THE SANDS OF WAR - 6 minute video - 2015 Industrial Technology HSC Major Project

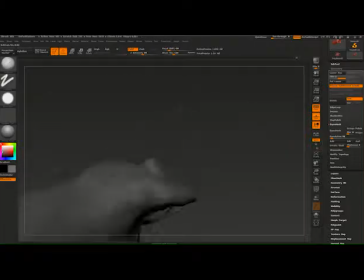242s
Mainly using the clay build-up brush, standard brush and inflate tool, I blocked out the basic structure of the animal,
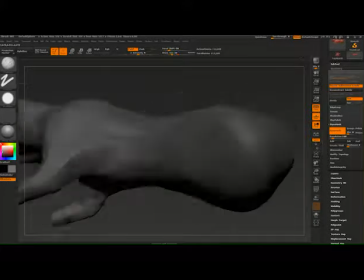249s
trying to pay close attention to the detailed biological diagrams of similar animals.
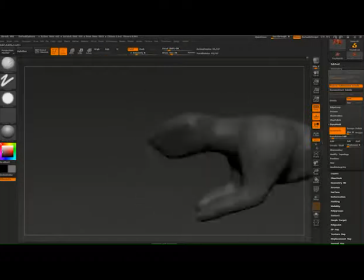255s
This scientific accuracy adds another layer of realism to the model and scene it is composited into.
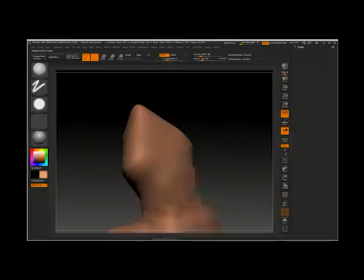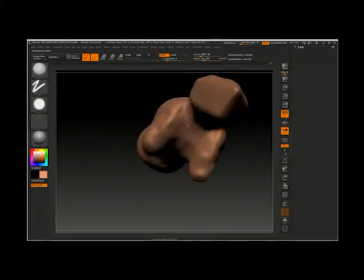267s
I then added physical texture to the model using several brushes and the build-up and removal of clay from the model to imitate dry,
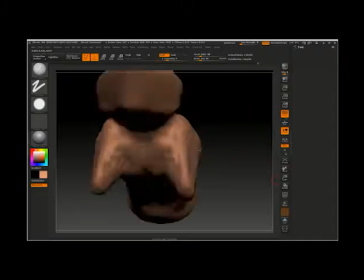275s
weathered skin and wrinkles in locations of high movement.
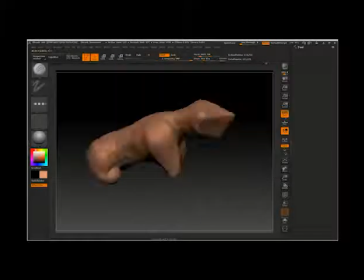284s
Using a finer brush, I go over the model again and create the outline of scales and
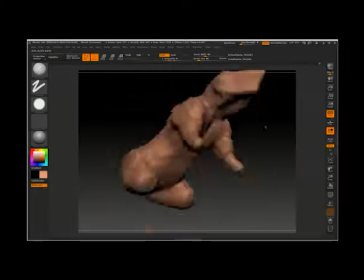290s
use clay build-up to create medium-sized spines over his or her back. These are the final details sculpting wise for the model.